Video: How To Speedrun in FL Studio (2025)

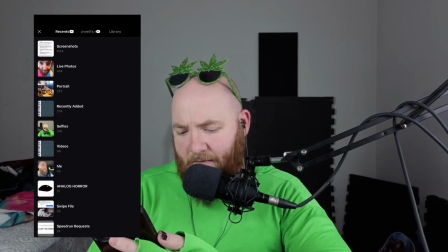Usually I add my face first, and I have this album of just different face cams.
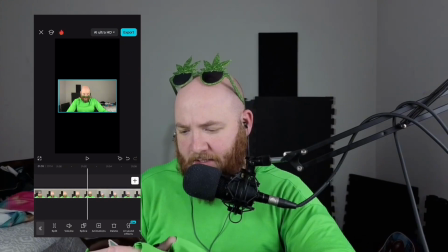And then at the end of all of my face cam videos, I do like some type of victory thing, like, woo, we did it. Yay, speedrun complete. Victory. So I'll just scroll to that part, I'll split it, and I'll delete the rest,
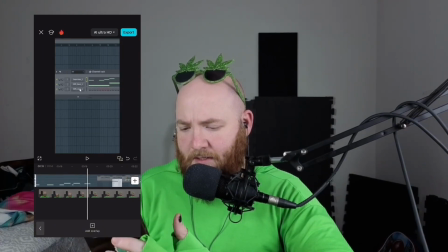and then I'll move this back so that I can find where the song starts playing.
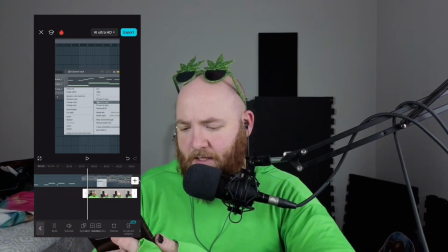Then I'll delete the rest of it, and then I will bring this back to the beginning.
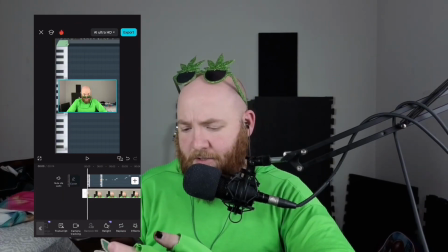Then I remove the background by just scrolling at the bottom here to remove background, and usually auto removal does fine.
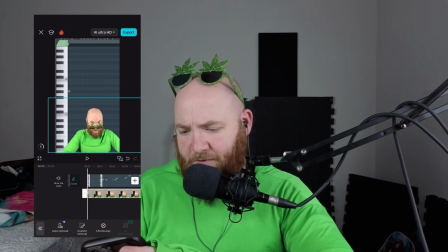And then I'll zoom it up a little bit, find a good position for it where it's out of the way of the melody.
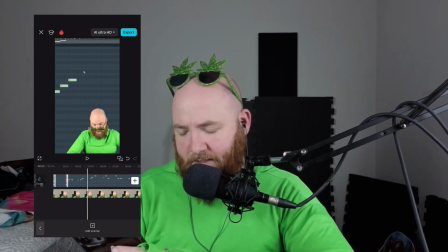And then the clicking noises, sometimes I add that in post,
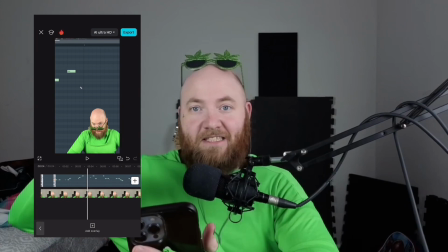but a lot of these face cams just have me like viciously typing on my keyboard and like doing the mouse clicking all crazy like.
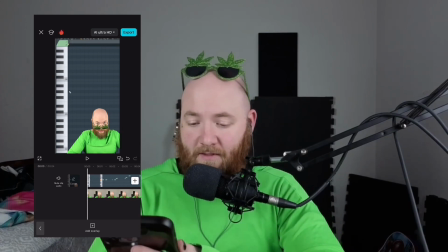And I've also got some typing effects included in the Speedrun starter kit. Now let's find the timer.
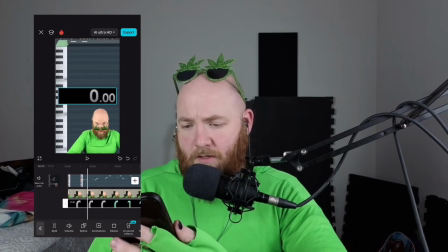This is the famous Speedrun timer that I believe Dream popularized. To get this timer, what I did was I just found a YouTube video with this timer, which I'll have a link in the description for this timer video.
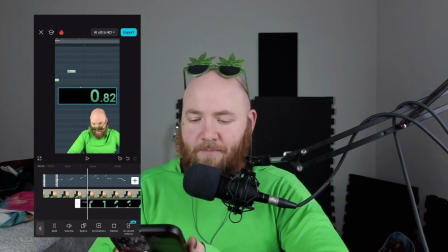And then I just did YouTube to MP4. Or you can go to livesplit.com.
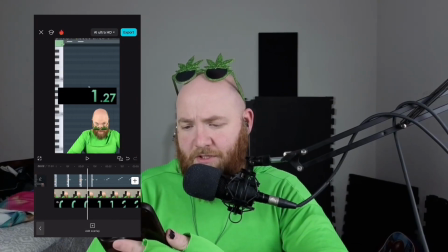You can download the timer from there. Once you have the timer, you just find a good spot for it.
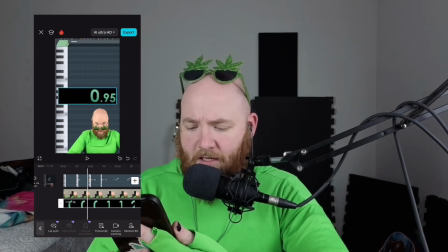Make sure it starts at zero and there's no music in it. And then I'll go here to transform again, so I can just crop it
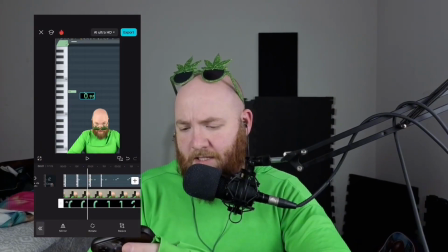where it's only got the necessary amount of black space. And I really like to do it right here beside my ear.
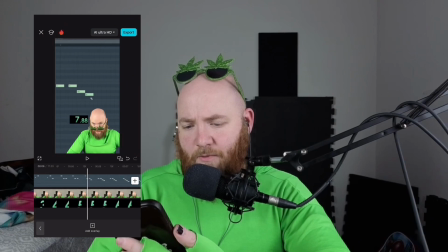It really doesn't matter. It just depends on like where it's out of the way of the notes. And then I find the spot where the song starts to play and I split it.
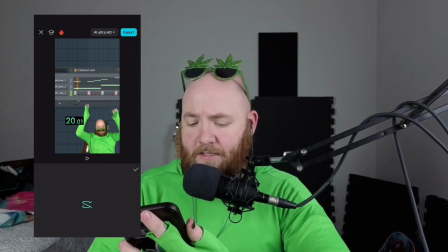And then I do a freeze, which is here at the bottom. And then I drag this to the end.
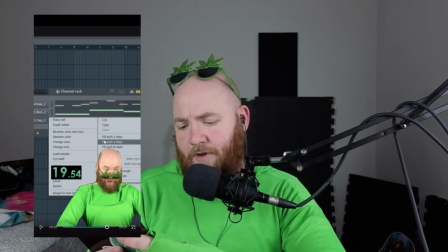We've got our whole speed run.
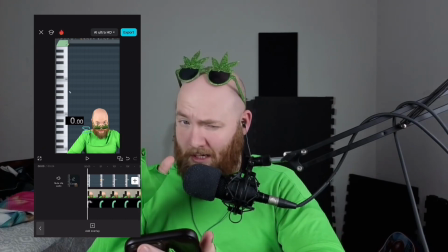I do a few extra things too, just to make it more entertaining.
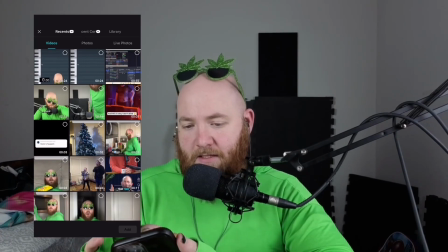I will export this whole video. So then once that is all together, I'll go back and add that video into a new project.
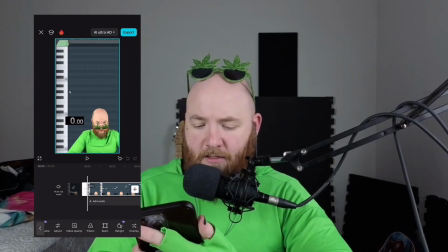And I'll usually apply a little bit of saturation, you know, just a little bit.
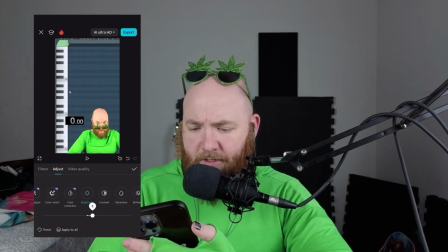You don't want to overdo it, maybe a little brightness.
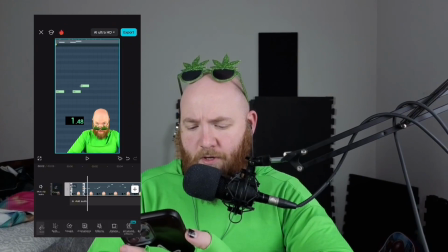And then I'll speed parts of it up by like 1.2 or 1.3. just while I'm like penciling in the notes,
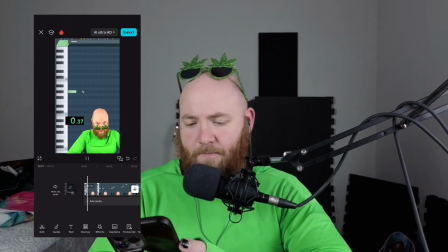because that's about as far as I can get without it starting to degrade the quality. And it's being sped up after the timer, so I'm not cheating.
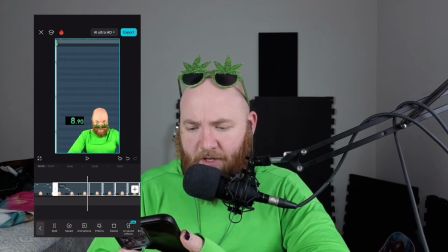And sometimes when I'm like copying and pasting stuff or moving over to another pattern, I'll speed it up by like x3.
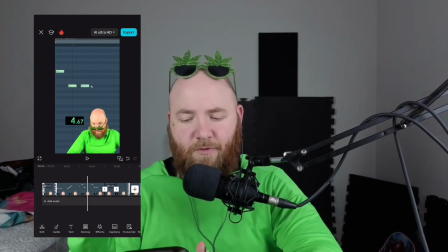That way during like silences and stuff where nothing's really happening, it goes through it really quick. That's pretty much how I do my thing. And if you would like a really easy way to get started with this, I've created this Speedrun starter pack, which has a bunch of different MIDI for popular songs, templates for you to get started with, drum one shots, synth one shots, all of that good stuff. And if you'd like to see the plugin that I use for my rock speedruns, check out this video right here. Thank you for stopping by. I'll see you later and find my this way.